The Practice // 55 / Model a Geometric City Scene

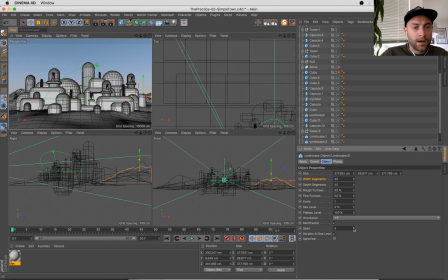1899s
Just creating a bit of a horizon line here behind these buildings and towers. Add a bit of interest and sort of ground the items in the city.
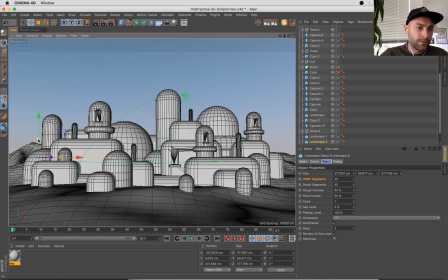1917s
I'm going to bring them down just a little bit actually, because it looks like, I was talking about the phenomenon of sort of looking up at things and having them seem a bit bigger. But having this horizon line go up makes it appear as if the buildings are a bit shorter.
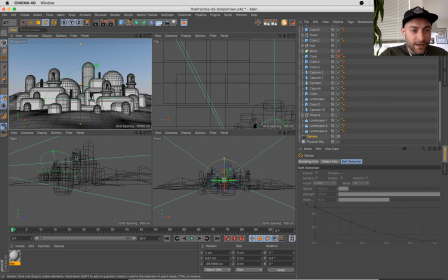1930s
And then I'll probably even angle this camera a little bit too to counterbalance that.
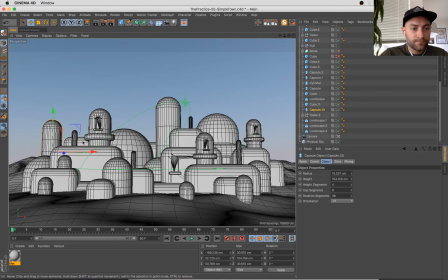And I'm just going to increase the height on some of these, maybe give us a little bit more drama,
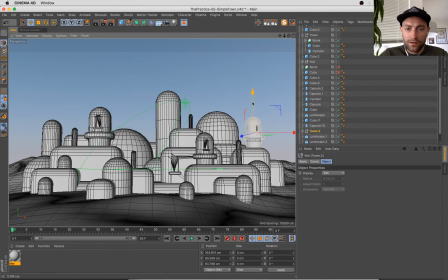1957s
a little bit more dynamic, making use of some of that negative space up in the sky, which I think is going to look really nice.
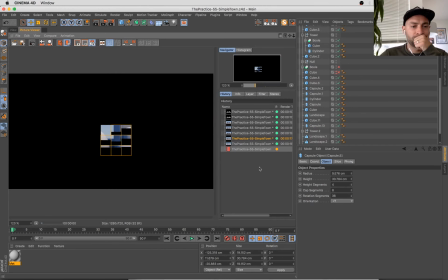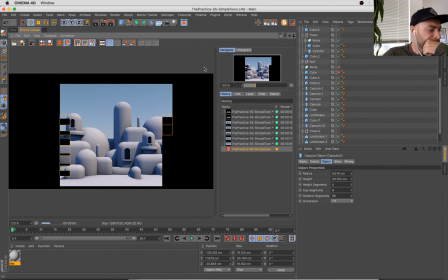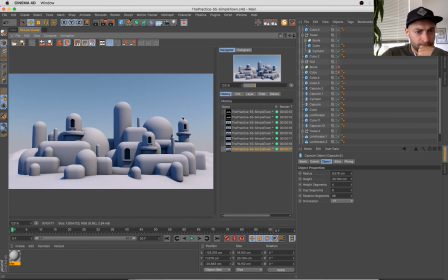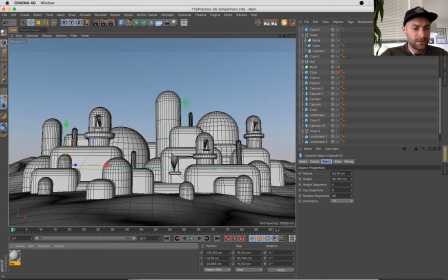1998s
Cool. All right, so let's start playing with texture a bit here.
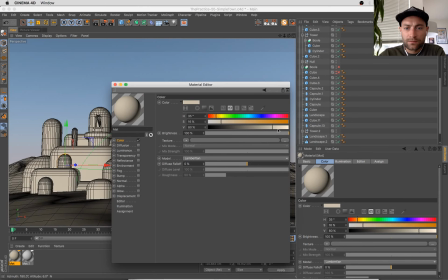2005s
This base color, I think we want to drop to something a little more neutral, a little more sort of cream colored, slightly off-white.
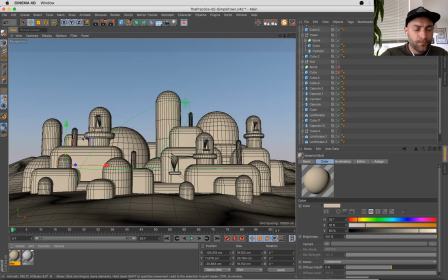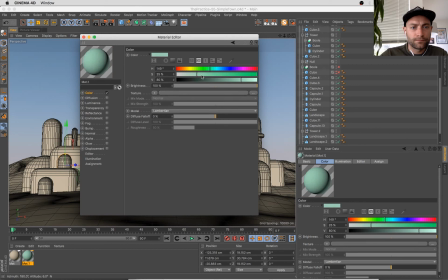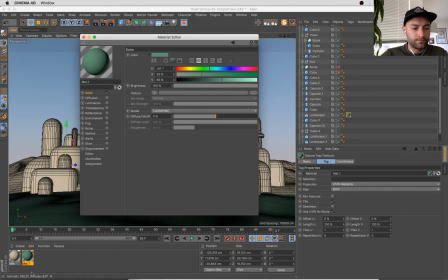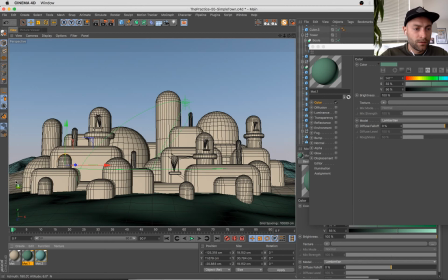2039s
I'm adding blue to that material because that will give us a bit more what we call sort of atmospheric perspective.
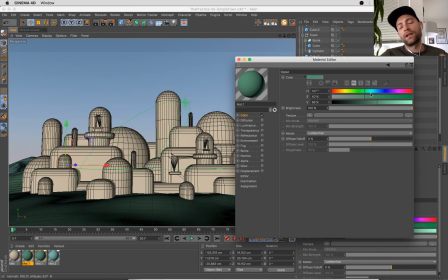2047s
The lighter something is, or I'll say it this way: the further something is away, the lighter and more blue it's going to appear.
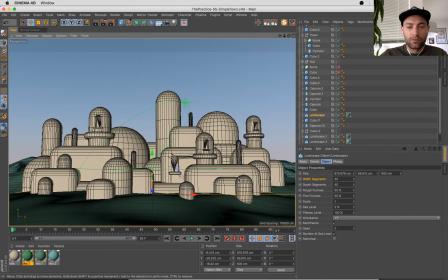2057s
So we can use that to our advantage in, helping to create the perception of distance.
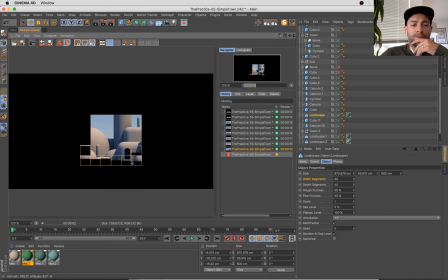2066s
So each of these ground materials get cooler and lighter as they go back.
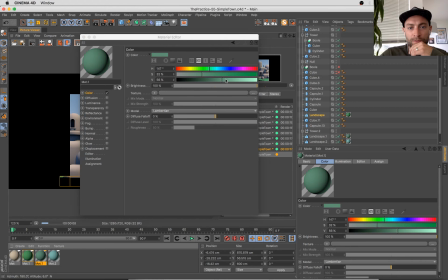2073s
Like actually this middle one could be a little bit lighter to continue that effect.
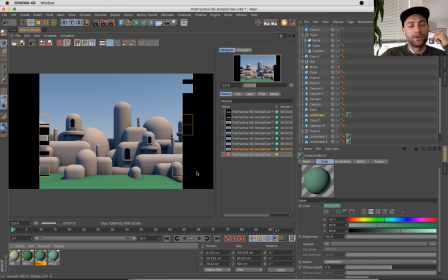2077s
And that's going to make it look like the hills are a little bit further in the distance there.
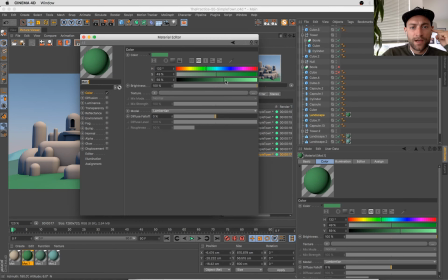2085s
I think we're probably a little bit too saturated with this foreground color. I want to go a little bit more pale with that.
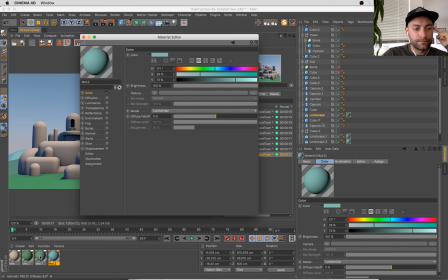Cool.